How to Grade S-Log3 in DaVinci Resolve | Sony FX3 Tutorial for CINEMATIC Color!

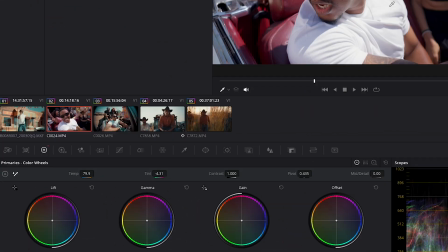4:07 And if you see fit, you can tweak it further if you need to. But usually DaVinci Resolve does a really good job and gets you quite close. Step number five, I'm going to add another serial and I'm going to label it PW. Then I'm going to go to the Windows tab and add a circular mask over the subject's face, feather it out using the red handle.
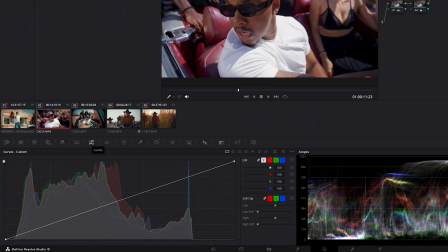4:31 Then I'm going to go to curves, and my intention here is to make sure that in the center of this window,
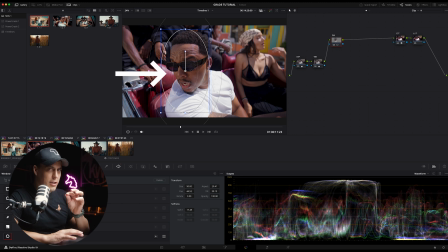4:38 feathered out, I'm going to lift the exposure just a little bit to make our subject or point of interest stand out. So what I'm going to do on the curves tab here is lift the midtones to brighten that face. Look what an amazing job it does.
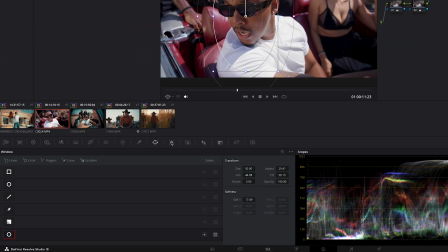4:54 Next, I go to the tracker tab and track the window to the subject's movement. Make sure that the zoom, rotate, and perspective 3D are disabled. They're just unnecessary and slow your computer way down. Once it's tracked, right click and go to add node and add outside node.
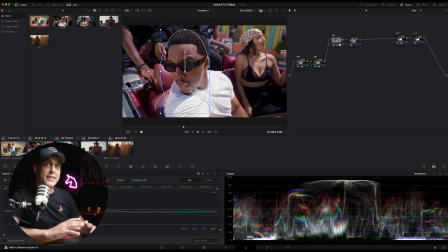5:12 This outside node affects everything on the outside of the window that's on the subject's face.
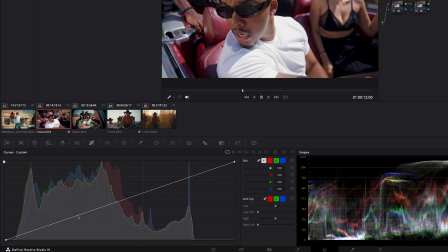5:19 In this node, I'm going to use the curves once again to slightly darken the background.
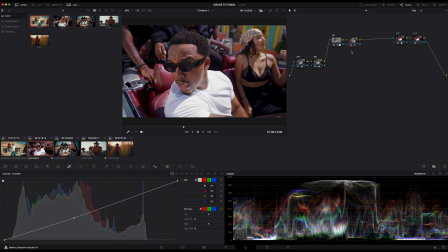5:25 This technique really draws the viewer's attention in towards the point of interest.
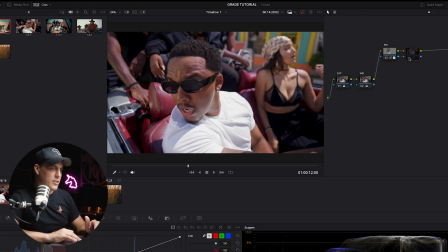5:30 So in this case, the artist in the car. All right, there we go. That looks great. Step number 6, skin tone adjustment. So I'm going to add another serial, Alt S. And I'm going to label it skin.
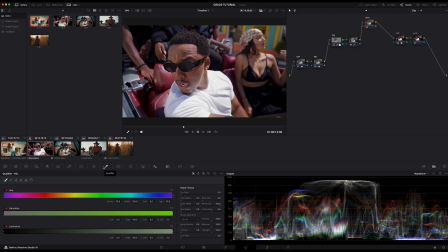5:44 Then I'm going to come down here to the qualifier tool to sample the subject's skin tone. Click the highlight button to see what's selected. The highlight button is just at the top of the monitor.
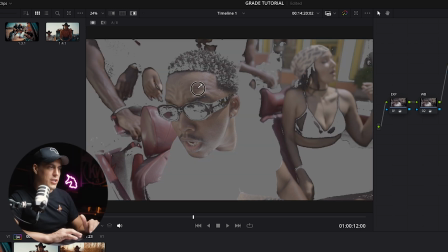5:54 Once you've selected the skin, you want to refine that selection by adjusting the hue, saturation, and luminance controls.
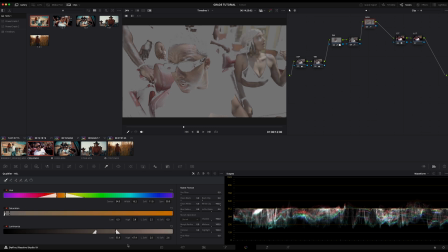6:01 You need to go into each of these and fine tune that selection. Next, I come into matte finesse and I denoise, and I work on the clean black over here.
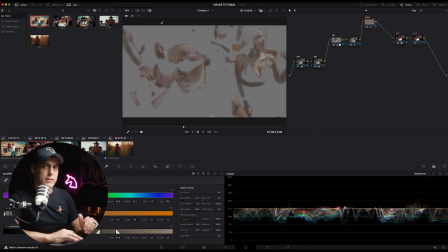6:11 And I also add a touch of blur. So now that's refined my selection of the skin tones really nicely.
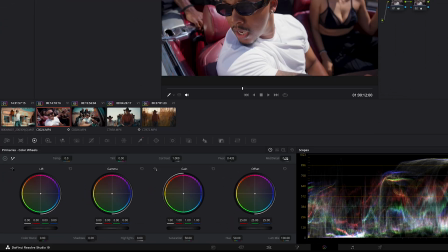6:18 I'm happy with that. Then in the primaries or color wheels, I reduce the mid-tone detail very slightly.
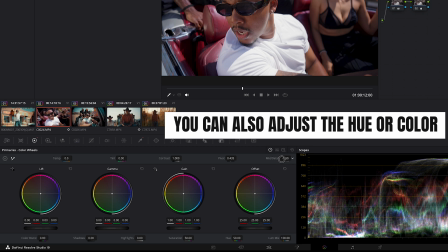6:25 Now you may be asking yourself, why are you doing that, Kyle? Well, I do this and I set it to around 10 because it softens the skin and it gives it that sort of polished music video feel.
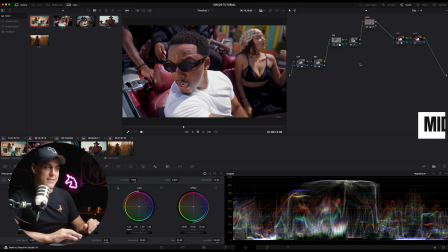6:35 I like it, and so do my clients, so that's why I reduce the detail. Next, step number 7, the exciting part, the creative LUT, the final step.
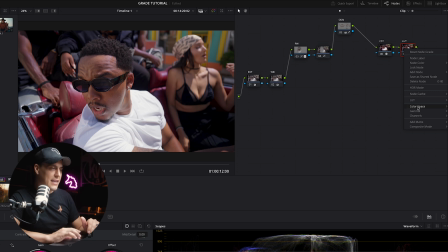6:44 Now I head back to that LUT that we initially created earlier. I right click on it, I go down to LUT, and then I choose my LUT. You can choose whatever creative LUT you desire, but obviously I'm using my own LUT, the GOAT LUT, which you can grab from the link in the description.
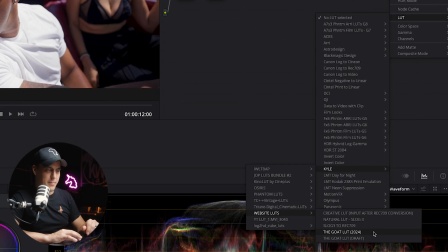7:01 Shameless plug, sorry.
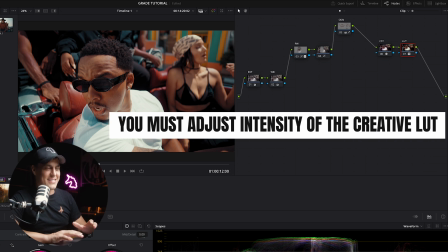7:02 Once applied, you can see that it looks pretty cool, but for me, this creative LUT is really intense straight out of the gate. And what you need to do is fine tune it and just bring down that intensity a little bit.
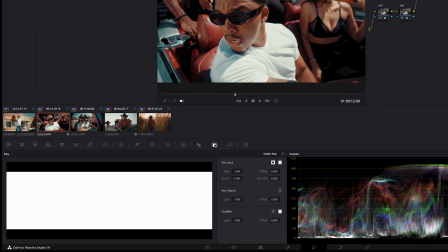7:17 All you have to do is go into the key tab and adjust the key output.
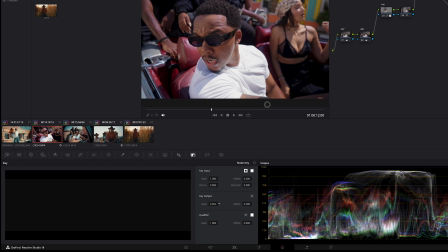7:22 What I do is I bring it all the way down to 0%, so 0% intensity, and I slowly bring it up. Full intensity is too strong, but there we go. Watch the monitor as you tweak and stop where the image feels just right.
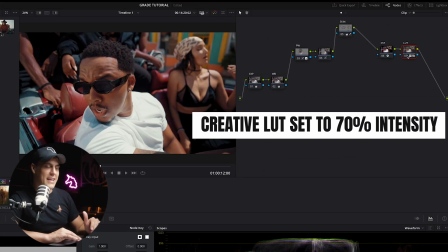7:38 Hey, and that's looking good. And that's our final look. And that's it from S-Log3 to Rec 709 to a beautiful stylized look with a creative LUT.
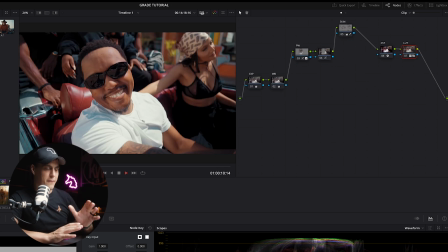7:49 So just to recap, the full process, pretty simple for the standard note tree that I always follow myself.
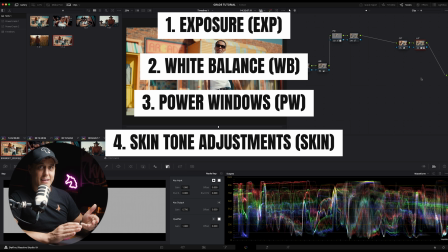7:55 Exposure, white balance, power windows, skin, CST or color space transform, and then creative LUT.
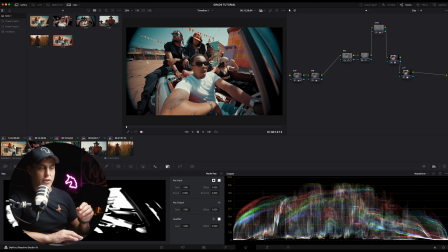8:04 If you want to test out this exact process, you can download raw S-Log3 footage from my store.
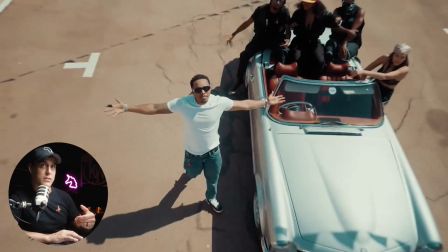8:10 And then if you want to grab the creative LUT that I used in this tutorial, you can also download that from the store.